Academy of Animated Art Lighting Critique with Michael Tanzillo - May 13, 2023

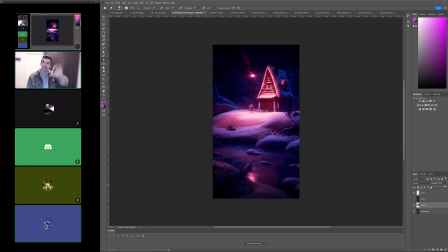So even both in Z depth space and in two-dimensional space, because you're framing it, wrong thing. You're framing it top to bottom is kind of and then you're able to focus in right here,
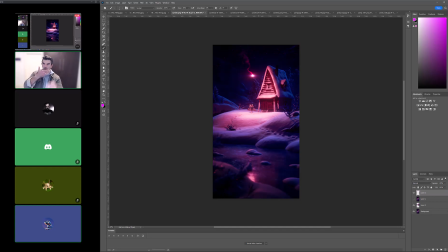and then layering it in Z depth space of foreground to background will kind of help to sell that out too. So I think that zeroing it right in on the middle would be good, and that's pretty much my only thought on this.
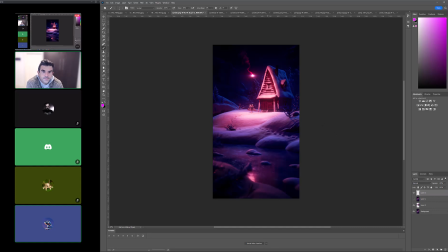I think I like the and this is just because snow is tough. I love the brightness of the snow right here. I would tone it down just a touch right here so we get the focus on the house, and then the snow on these two pillars and kind of on the house there feels a little bit grayed out.
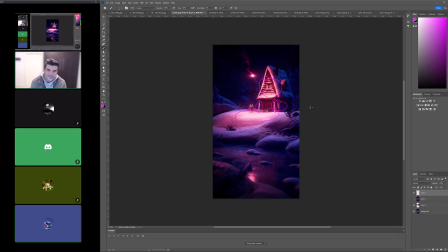I would boost that up just a little bit too, just gamma that up just a touch. But does anybody else have any thoughts on this? I think it really looks good. One thing that jumped to me was that, and I don't know if you guys have already talked about that,
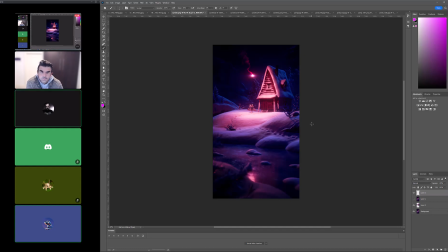but I kind of feel like the mountains on the back are way too dark compared to, because like they're both being illuminated by the moon. Like for example,
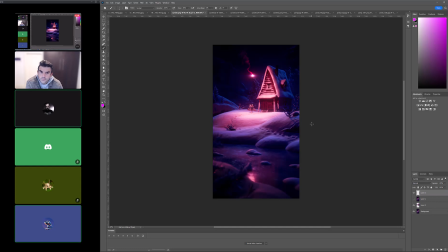the top of the house and the mountains on the back kind of like would have the same amount of light. So that's the only thing that jumps at me. Yeah, I can see that being the case.
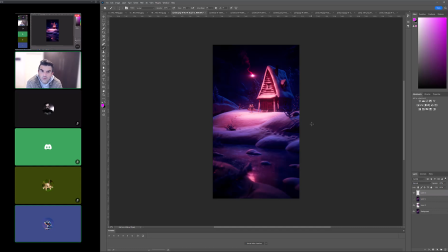It might yeah. Like I maybe pull a little bit more value out of those mountains. Excuse me. I know that if I remember correctly, I gained down a little bit the mountains in the back, so to focus a bit more on the house.
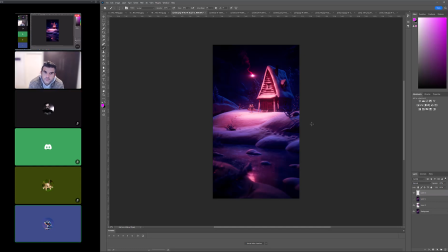But maybe I could just bring down the field light and keep the rim light of the moon a bit up a bit more, so it's not too just a black area. Yeah, I think that would be a cool way of doing it.
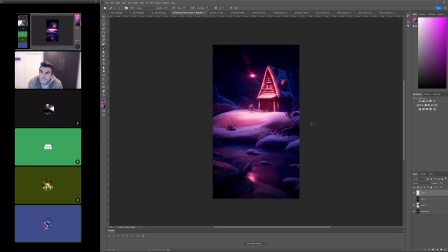Really, really, really good stuff all around, man. And about the midtones, I already graded it a bit, but not enough. Yeah, I think you can go more. I think because it still feels. I can do it a little bit more. Yeah, because it still feels like a.
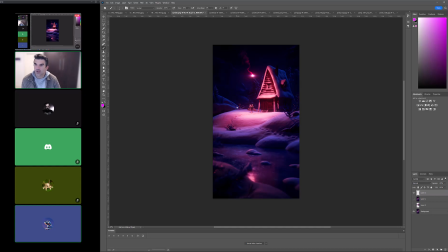It feels like a little bit over cranked in the contrast. Like I think it just in that central area, and I think that just by lifting the midtones and the darks and the midtones a little bit more. You can still achieve that like rich,
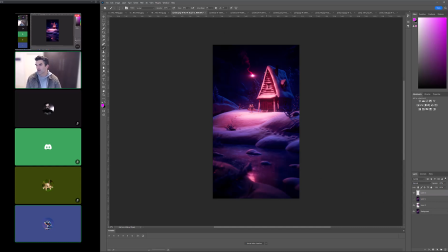contrasty looking image while having a little bit more of that, like that, without making it feel like it's over cranked in the contrast. Yeah. All right, cool. All right, Carolina, how are you?
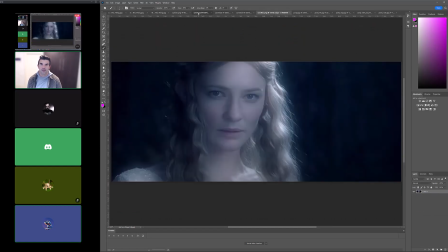I saw you. I grabbed your reference images that you posted for the tree scene. Did you have an opportunity to render it?
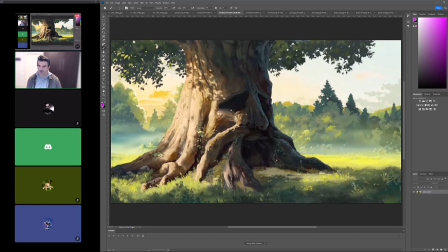I know that it looked like that was something that you were grabbing here. Let's see.
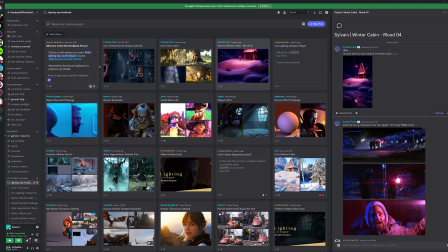And I know that you're having audio issues before, so I'm not sure if you're able to hear me or not. I don't know if you can hear me.
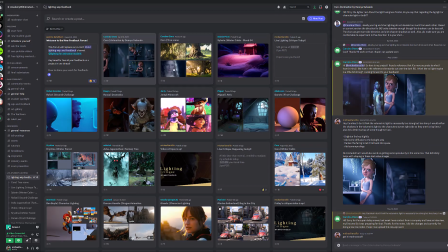Wait, sorry, it's hard to hear you. Yeah. Oh, cool.
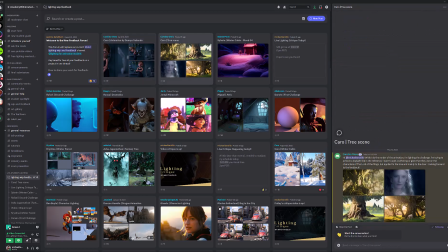Yeah, I couldn't finish that render, like the animation, but that's why I load the tracing.
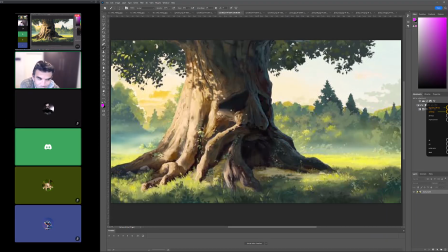Hold on, sorry. Let me just turn my speaker way up here. Can you say that again? Oh, okay. Oh, go ahead. I can hear you. Basically, I saw that I don't have daylight render. Mm-hmm.